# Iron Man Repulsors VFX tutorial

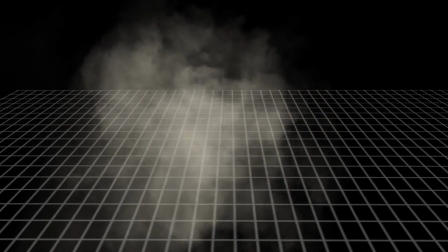An alternative particle simulator was also added to the boots, with much larger and darker smoke particles, which looks more like dust being kicked up off the floor.
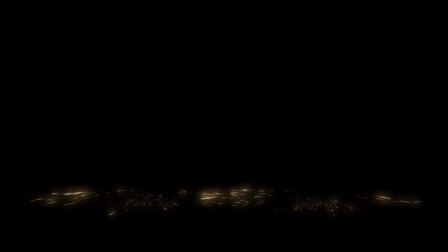The final particle simulation was for the sparks. Using the same tracking points and floor deflector,
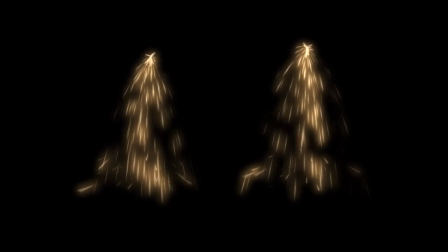the sparks were achieved by using a long thin texture and using the Align to Motion option in the Appearance settings.
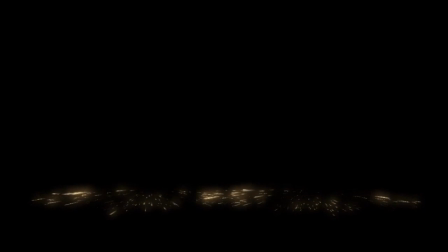This automatically rotates the texture in 3D based on its movement, which is perfect for creating a shower of sparks.
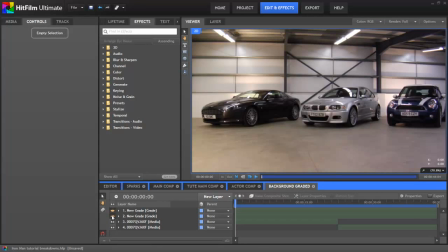The last few steps for the shot were to grade the background to look a bit more like Tony Stark's lab in the first Iron Man film,
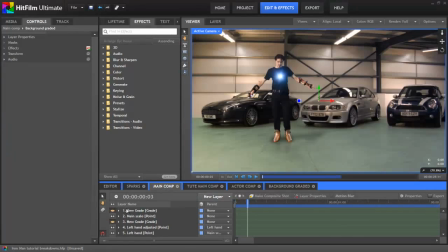and then an overall grade to the whole thing to sharpen it up and give it some more contrast. If you're interested in this podcast,